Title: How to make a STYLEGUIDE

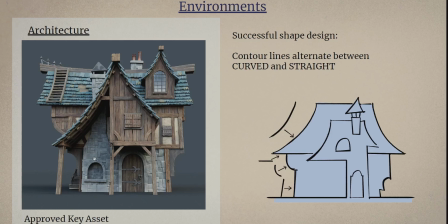So to the environments. um before in this asset gathering i showed you the asset of this house and this is um in my opinion an almost perfect asset i'm going to link the artists in the description
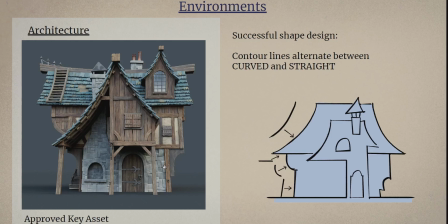below by the way if you want to check out their other work um and when looking at this you get the feeling of oh wow this is a cool production ready asset um it's designed in a very harmonic way there's lot of things going around a lot of things to look
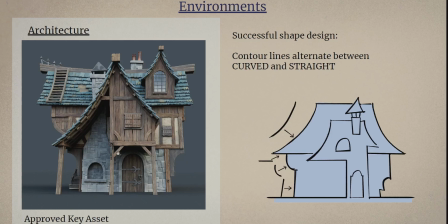at and without being overloaded it just harmonizes with itself and i try to define like what makes this asset good and what are some rules that we can get out of this in order to
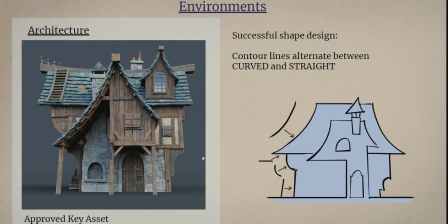inform what the other artists are doing so one thing that this asset does very great which is another basic design rule which can be remembered and applied to great effect is the alternation between straight lines and
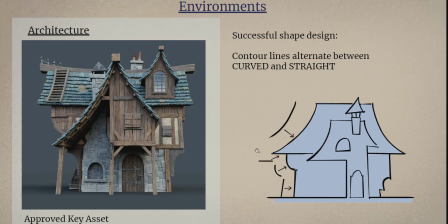curves in the objects outline so I made a little schematic here so you see for example the roof is curved in the outward direction right if you look from here that would be concave and then it's
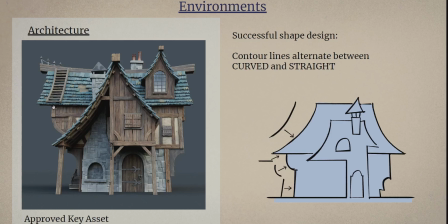when you follow the line here's a straight line and here's a convex line so it's altering and here we go straight again it doesn't it's not like a perfect rule of thumb but um concave straight straight
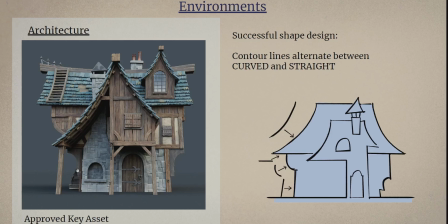here's like again one that's concave and here's one that would be convex so you see there's like an alternation in the contour which gives it a great level of visual interest um another
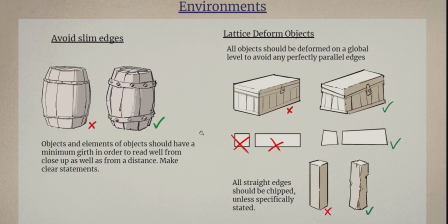thing that i think this house there did very well and um i didn't see any assets in the lineup that I've felt were like too much pushing into a certain direction but I wanted to like nail it down in a concrete anyways is
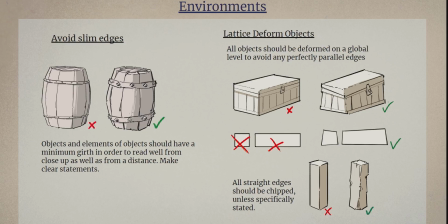the slimness of things so if you want to make a stylized look you want to avoid those kind of tiny hair thin edges like if you draw a barrel for example here you
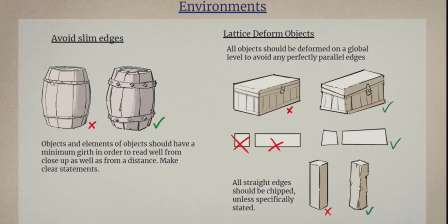want to avoid is those screws and nails in the barrel that are the same size as real-life screws are nailed, because that would make it really busy at the distance and it wouldn't read very well. So, I'll make this other example here, where I increase the size of those screws.
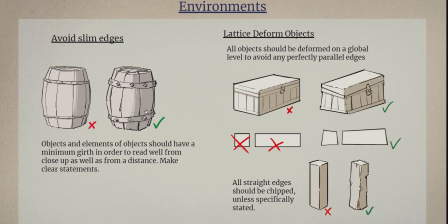You can, if you want, push that even more, if you want to go into a more stylized look, then you would end up with a look like you would find, for example, in World of Warcraft or so. They're like the kings of giant rivets and giant spikes everywhere.
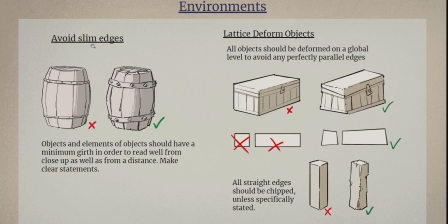I'm sure you're aware of the look, but this is also a good example on how to push stylization, how to nail down the level of stylization that you want to employ in your project. Also, what works great is the way that this house is lettuce deformed.
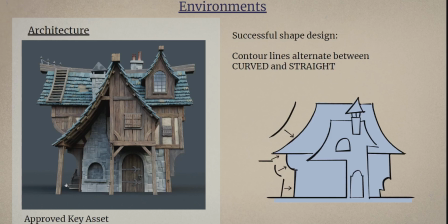If I just go back one page, see that there's no two lines that are really just like perfect 90 degree angles. there seems to be a lattice deformer applied to the whole building that's kind of squished the top together a little bit so this line is angling a little bit towards here this
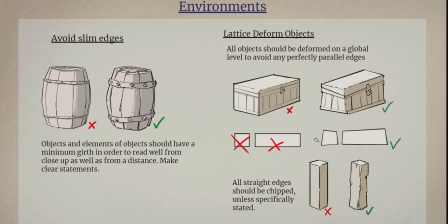line is angling a little bit more towards here and this is also a great thing to remember that you want to avoid those perfect 90 degree angles here that makes it look really mechanic like factory produced and Obviously with fantasy setting you
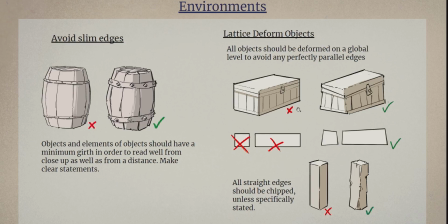want everything to look handmade and handcrafted and this is a great way to achieve this sort of thing to let us deform all your objects a little bit. And lastly how to treat straight edges.